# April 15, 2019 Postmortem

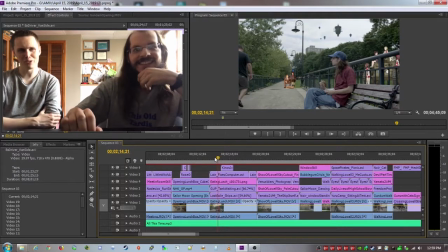That's true. the extras we that were just bystanders we had to film these
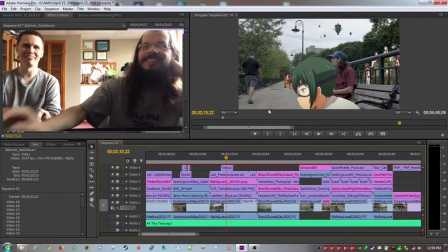poor people i have no idea what they're no idea hopefully they're about to be internet
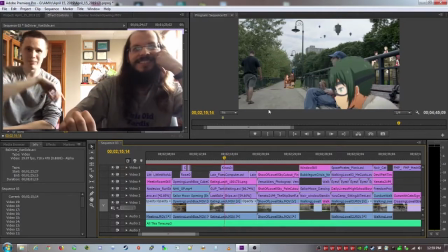famous yeah i think the ships work really well i agree too even though that
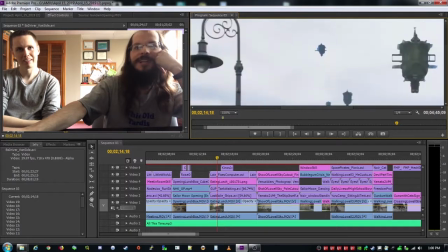these i think don't really survive close inspection no they
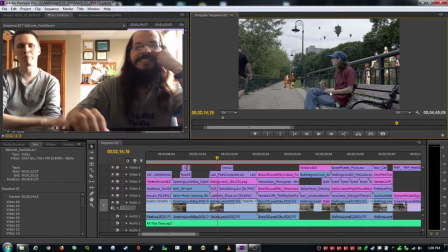do not but you know the proper scale they move appropriately i think it helps that we're not moving the shot yeah um there's a lot going i think you i think you padded this pretty well yeah this is from kino's journey this is kino and man i really wanted more girls in panzer
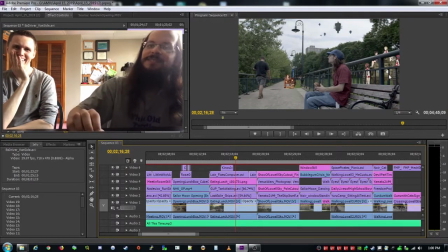in my show but it was hard to find stuff that worked so i have that lane shot in the background too which this was this is from like an afternoon yeah golden hour sort of thing
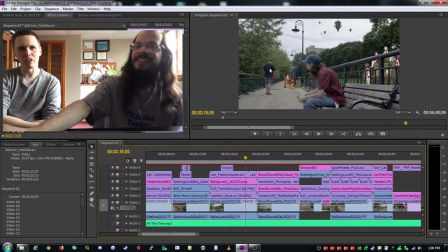so it's you could you could have colored it and taken away some of the yellows yeah added in some blue that would have balanced it out but i think it helps that it's in the background so it doesn't doesn't stand out too much as being out of place
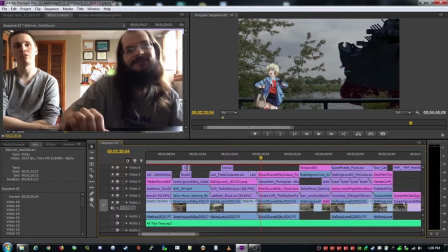this is one of my favorite shots yeah i think you did a good job this one too i like how the yamato
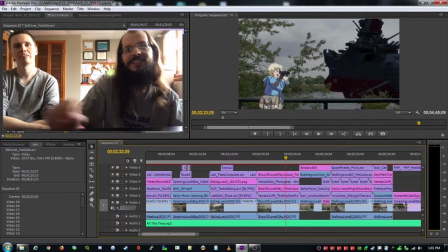comes in and looks awesome and then had to do all the work cutting
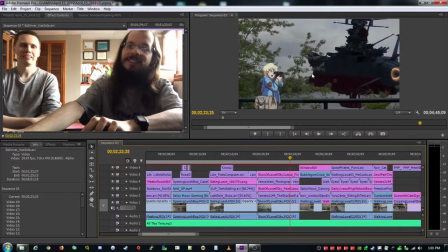out these these plants so it wouldn't collide and then i can't remember her name but she's from venus wars which is not a very historical anime film not really in the zeitgeist if you will but yeah i really like
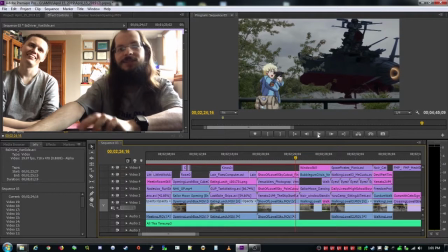it she's like filming it i think that works quite a bit yeah i I think he did a good job there with that big ship.
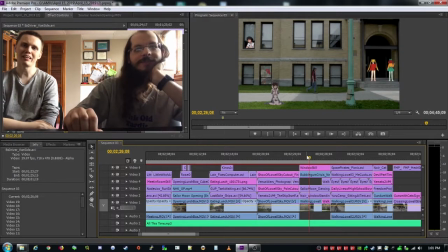Then we've got a couple shots of me walking in, lol. See, I think this is a better use of the windows. You could have done something like this at your office. I agree. I mean, we don't ever put anime in the windows again.
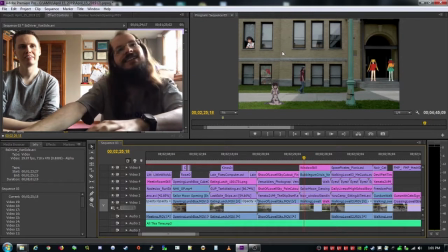Anime openings in the windows, so it's all cutouts. And I think...
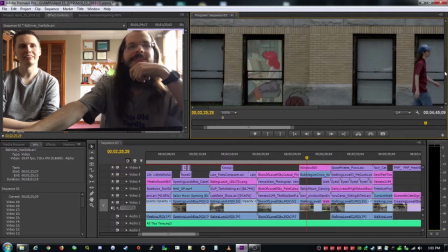I remember I had a lot of difficulty with this one. Oh, I remember you showing me that. Getting Nene in the window.
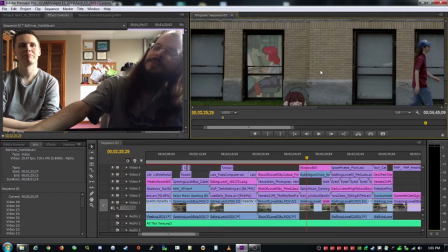It works.
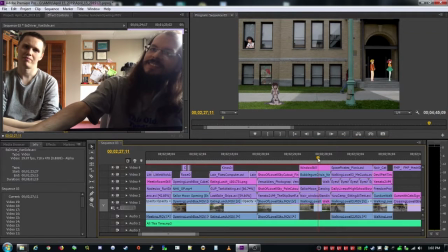Got some Sailor Moon. It's like a weird sort of dancing thing I found in one of the early episodes. And I thought, well, that's weird, but it'll work. It does. It fills up that space nicely over there.
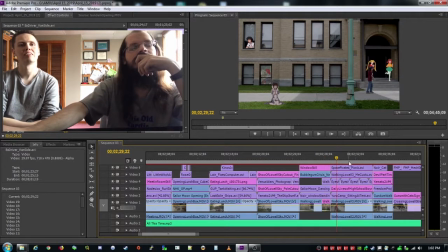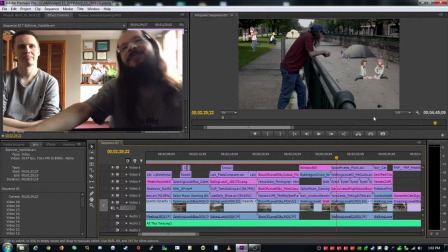Let's see. We got some contemplation. I'm contemplating the many canals of Lowell and their lack of water.
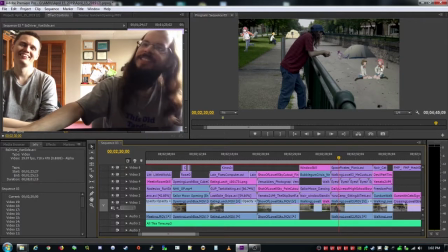The big rock are polluted canals. Yeah. Yeah, it really doesn't. The camping makes sense in a canal, I suppose, but maybe not sitting. The girls having a picnic in the muddy canal bay bank.
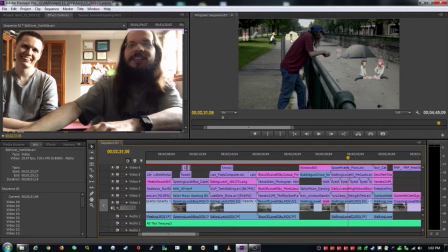You can see we've got our boy coming up. Oh, I like it. Yeah. Which I think is pretty good until right near the end. It sort of comes just a little too fast for me. Yeah, I can understand that.
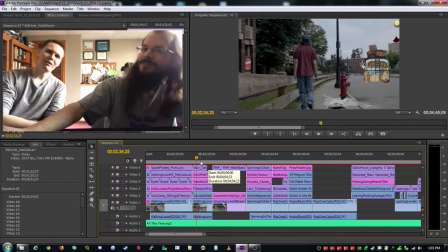man we did a lot of walking in lowell now that i think yeah we had sort of walked around and found places we got lunch there at
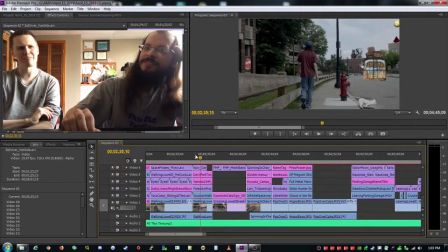a nice like japanese restaurant yeah i enjoyed like the first place we tried to go to was like closed for like two random hours in the
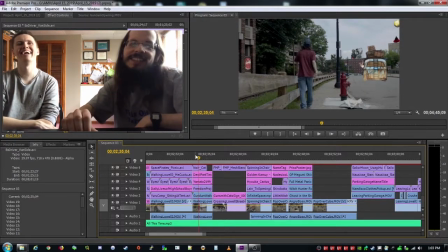middle yeah the ramen shop yes yes made so much sense i do want to go back uh you'll notice the gundam in the background
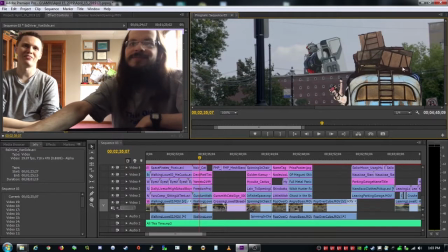is the first thing we cut out i remember that yeah yeah you're trying to get that out of well like eighth ms team we cut that out and then
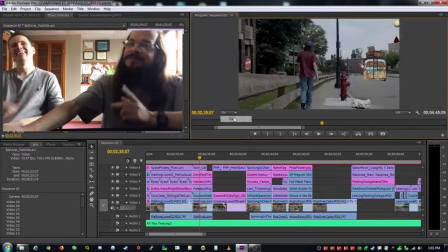we watched the patriots beat the chiefs yeah for the first time yeah yeah yeah i think looking at this scene now there might be
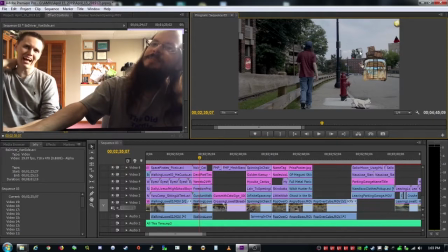too much going on we've got the cat we've got the bus i'm not worried about scenes being too busy because
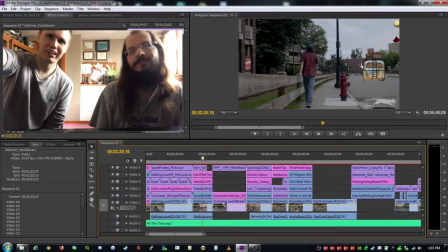the thing that matters most is you on your little walking tour and we have lines going to where you're going and you're in the center of the frame so we're still
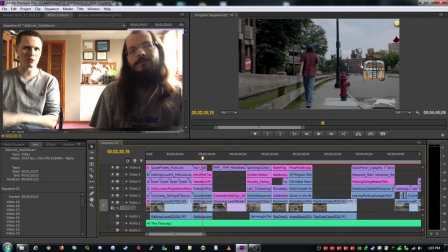sort of focused on the subject matter that's important so all the busy stuff just keeps you from being bored that's a good
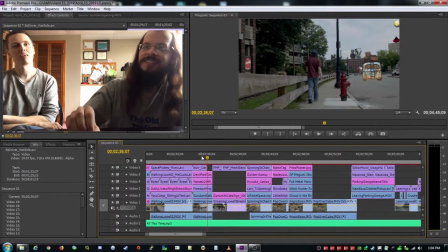way of looking at it then
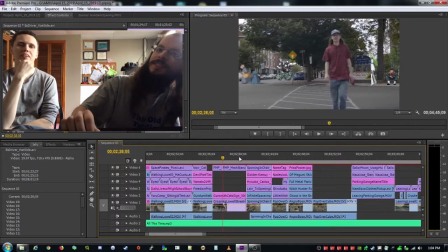this shot which started out simply with just them crossing the street
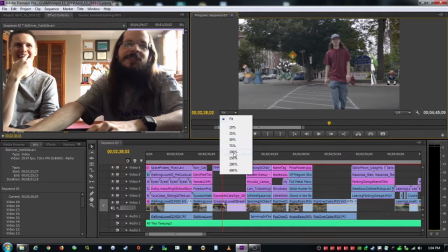yeah and then then you went overboard and I might have gone a little overboard you'll notice I've change the sign.
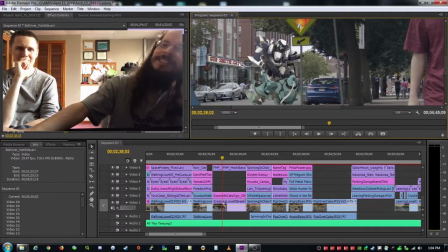Oh, yeah, I like that. Yeah, I've added in the Gunsmith Cats store sign, which really works quite well.
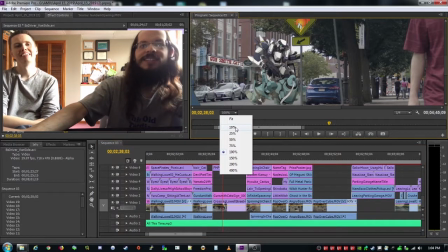Quite well in the background there. I got pretty lucky there. I like... We've gone way too far.
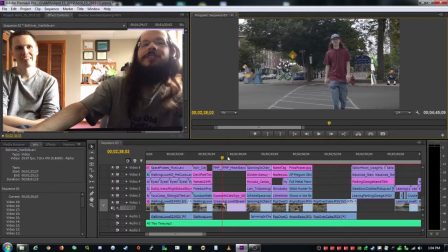This is from Full Metal Panic, one of the new shows. That works.
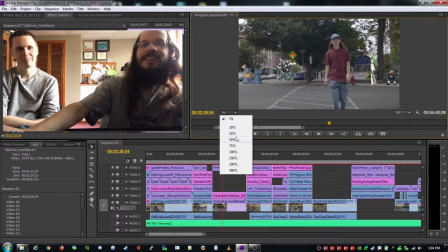I want to say... Yeah, I even altered this church sign.
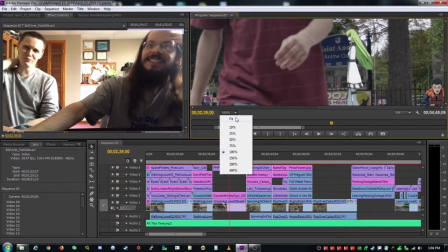yeah this scene is dense it's a good work it's a good work on this thing man
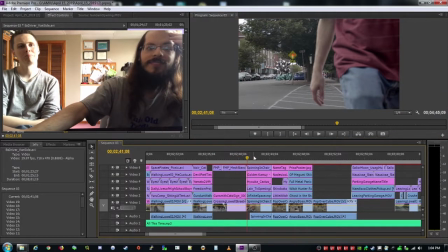the shot then we're back back in the office
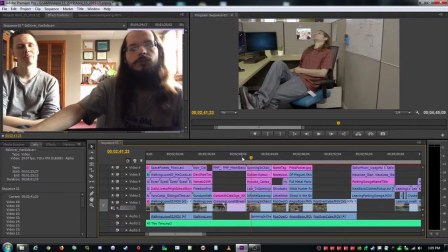originally i remember i mentioned this to you this was when you told me about the uh i can click on
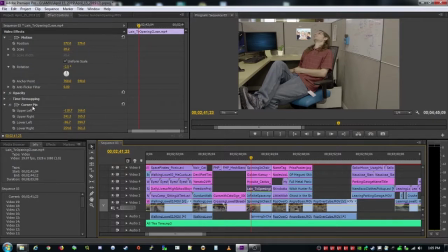the glory that is the corner pin corner pin yep corner pin tool very much made that very
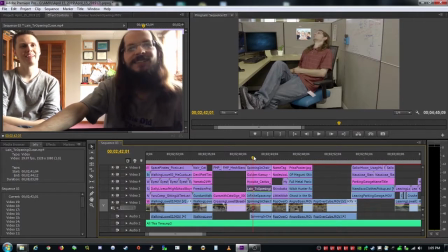much in my projects as well man that is and originally i was just gonna have
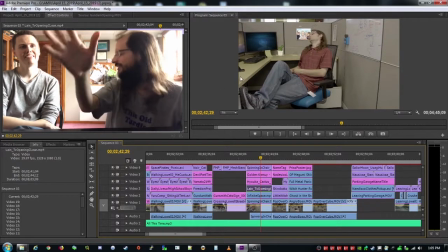lane show up and keep the the monitors and some of the other shots yeah like blank but
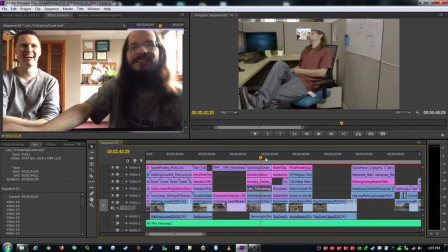then when i realized how easy it was went crazy with it also got my uh little anime cactus yeah i like you i like the little joke there and then you make your triumphant appearance uh
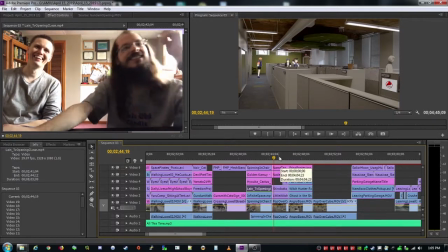well almost almost setting the stage A little cameo.
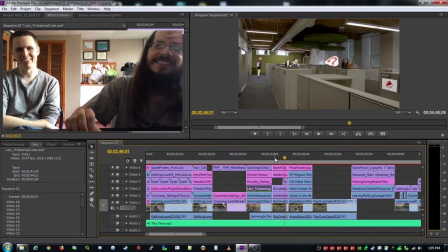Because we needed another actor and there were only two of us on set. I like the speech bubble. Yeah, I saw the speech bubble show, or I guess this question bubble show up and it's pretty cool.
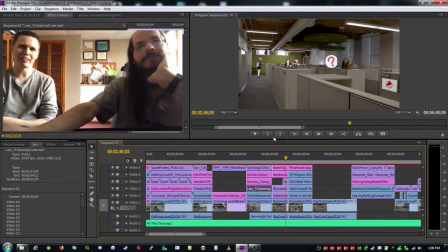It gives a reason for me to get up before we even see the next scene. It's a good way to convey information using the tropes of the different genre.
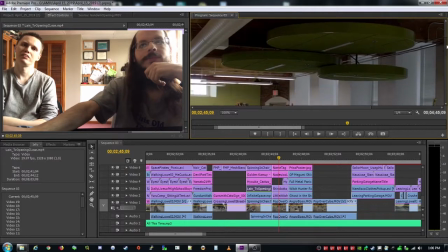There's also... I have this shot of feet. Yeah.
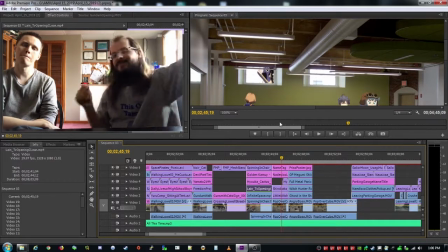Which originally I'd hoped to put over the entire shot. So it'd be the first, it'd be the, I don't even know how to describe it, the top thing.
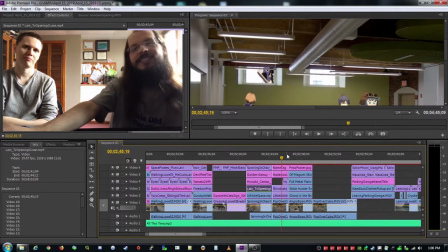Like the transition? Not even a transition, but you know that scene where the character waved?
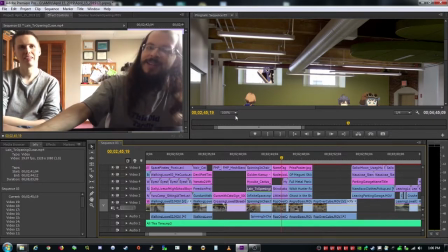It'd be at that level. Oh, okay. But the frame, what's it called?
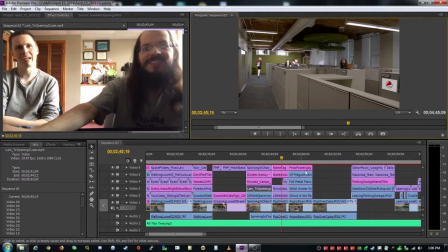The resolution? Yeah. Just wasn't right. It wasn't working. Okay. So it's been relegated to a window in the background.
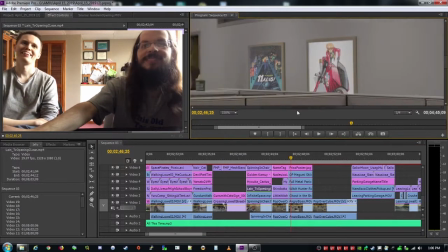There you are, in the background. There you are. I'll zoom in so people can see. you can also see how i've changed the posters
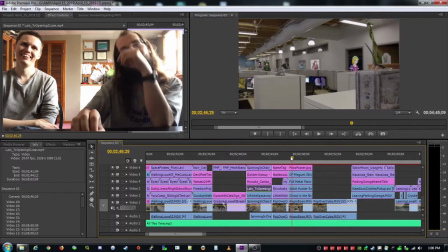it's a very anime friendly workplace yeah man we got all the monitors yeah those two those bars i
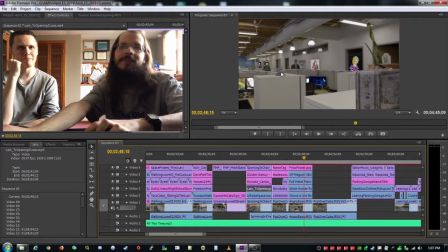think yeah the uh just helps sell convey these things in our silent medium would you call those like yelling bars i'm not sure what the term would be i'm sure tv tropes has a name for them but exclamation bars yeah man you can also see all the all the ops i put on the You do a lot of work on these monitors.
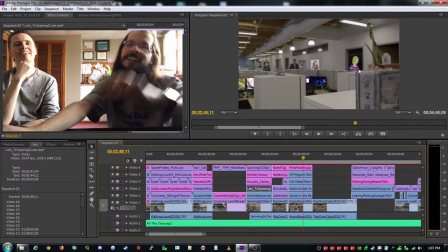And you've got oh, she's from Rosa Versailles.
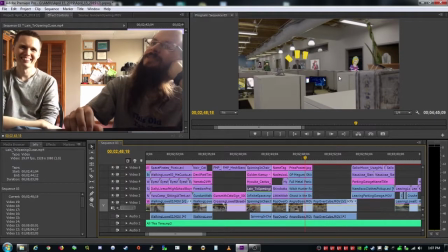She's one of the main characters in Blanking. She's the princess. The French princess. The fans will know.
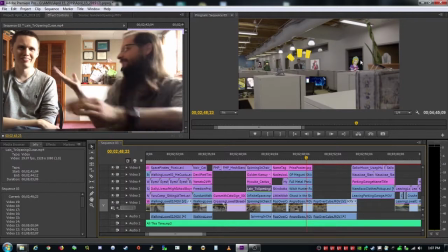I haven't seen it. Yeah, but it's just Antoinette. That's it. Oh, it's like a realistic anime?
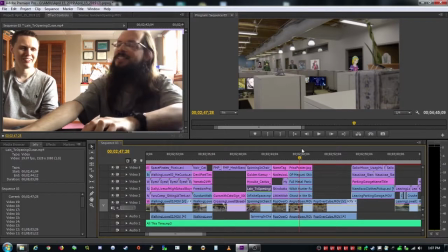It's like a historical anime? It uses characters from history. I'm not going to call it historical. Do they have anime powers or something?